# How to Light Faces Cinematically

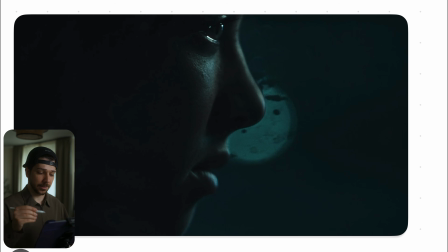8:15 To light a scene like this is very easy, because you just need a small light source. Something like a small Astera light would be enough, and try to, when you film from the side, you really have to light frontal, so that the light, as I told you before, just comes like a mask and wraps around the face.
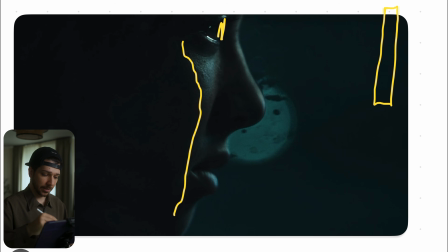8:31 Just have this nice eye light, and the light really stops at this position, because it's not that soft. That's actually really hard source, and it just sells the mood. We set everything very cool, white balance, in combination with the bokeh in the background, which you can also easily simulate it.
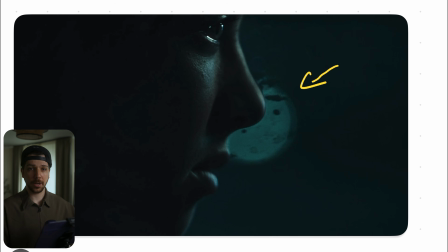8:48 Just use 2 or 3 small lights, put it way in the background, just turn it on 2, 3, 5%, and then you can make a handheld move and you get this nice parallax. So when you don't always have, you probably know the situation, you want a shot like this in a car and there is no information in the background, just throw them by yourself.
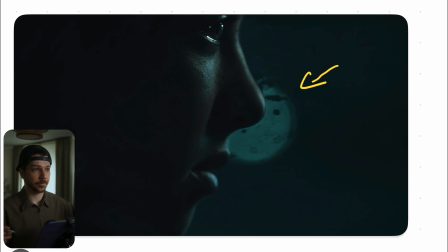9:07 You can also use something like an MC light or some of these torches, just somehow a light source, a bulb, and just do it somewhere with a battery far in the background and you get a similar look.
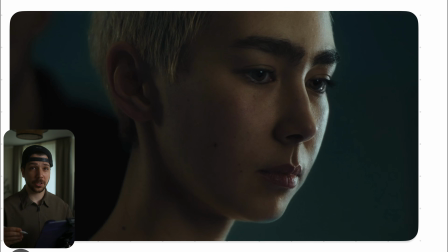9:19 Now, what's interesting about this shot, that's a total different situation, but the actual light setup is pretty similar with just a little bit of differences. As you can see, we still have a nice key light, but now the exposure is a lot lower.
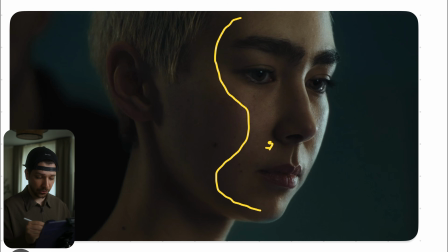9:34 It's a bit softer. As you can see, the shadow of her nose is a little bit more diffused. So probably they added another, or do when you have a big softbox like an 150,
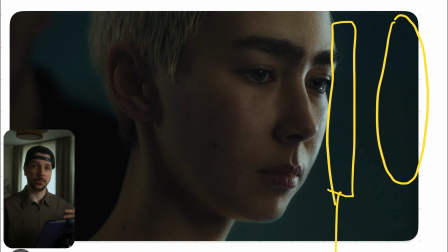9:46 you can just throw in frost frame in between to double diffuse the light a bit so that you get a little bit more wrap, because now we are a bit more from the side. And as you can see, what they also did, because the light comes very evenly,
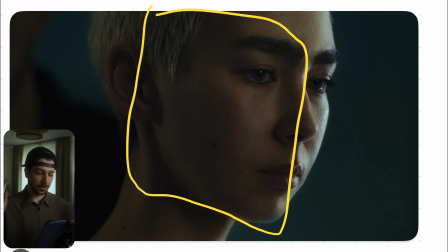10:00 just put somehow a bounce board in here to fill in the shadows a little bit more. But it's not much, because what I try to avoid most of the time is two lights that fight against each other.
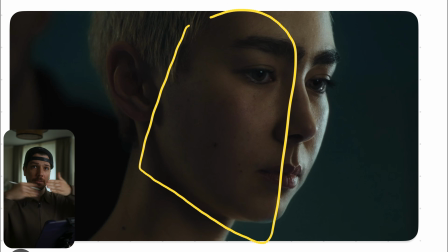10:11 When you do the bounce exactly on the opposite, so that you get two eye shadows or two nose shadows, and that just looks very unpleasant.
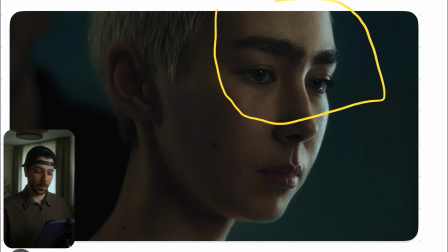10:19 So most of the I try to bounce also from the same side where the key comes a bit in this direction, so that we just bounce another light into it to extend the wrap a little bit more. But what you actually see here perfectly is the kicker light.
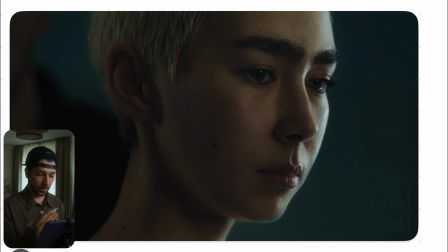10:34 Just adds another dimension to the face, because without this light we only would have, I overpainted for you just a bit.
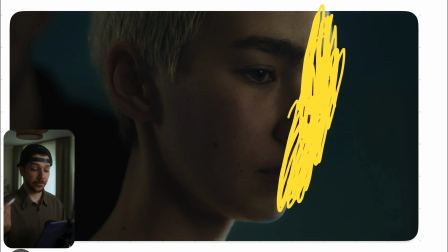10:42 It only would look like this was this very nice cinematic dark mood.
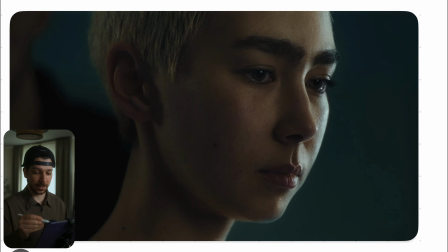10:46 But for this situation where maybe another car is coming or something like this kicker really defines the face a bit more. And next thing what's interesting about the shot is no edge light anymore. Don't need edge light in every situation when there's no motivation.
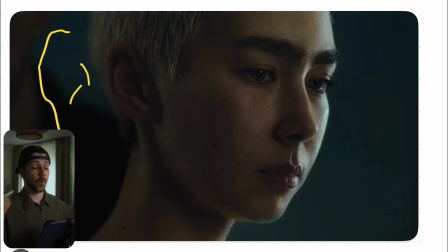11:01 Here you can actually see the background is totally dark. So when there would be a wide shot with a street lamp in the background or so, then you can add a backlight. But most of the time it actually looks better without, because it's much more natural. A backlight is actually not something you see outside the world most of the time, that a light is perfectly placed.
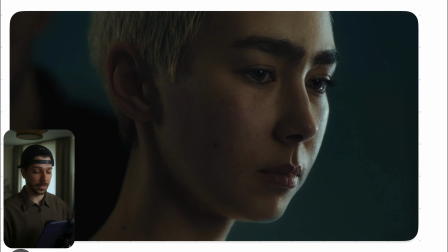11:19 Someone gets a light into their back of their head. So we always choose to put the person into a position where actually the background is a little brighter,
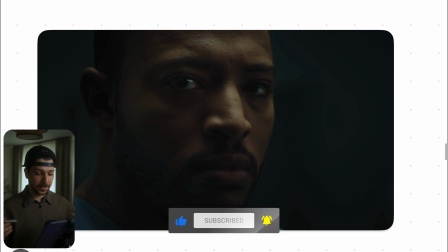11:29 like here, so that we can create separation with this technique. Here's another close-up of a man, and now we're going more for the top light.
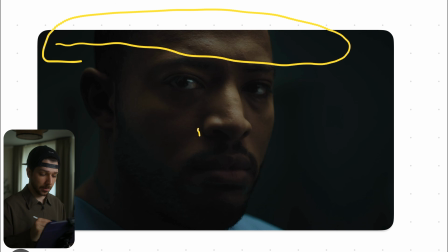11:35 This is a situation where the light clearly comes from above. Can see it because the nose shadow goes this direction, also the eye shadows. And there's some things you have to think about when you're doing a top shot like this. Your eye sockets really get dark.
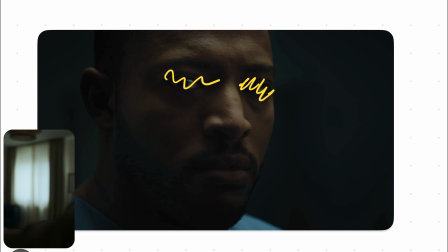11:49 So sometimes when you do it, there's no detail at all, like here. So you try to feather the light a bit. So you don't put the person actually directly under the light, just shift it a bit forward, that you have a little softer wrap that goes into his face.
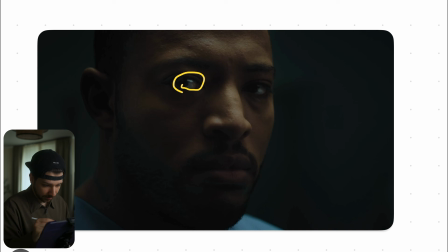12:03 Also, you can here see the light also in his eyes, which also looks like a bit more wider light that they used as a top light. And here again, in top light, most of the time don't need an edge light, because it wraps around his head, and then you have a little bit of an edge light.
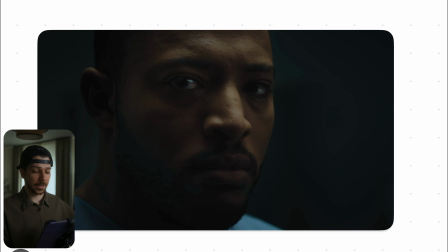12:18 And what you have to do most of the time, again, add a little bounce.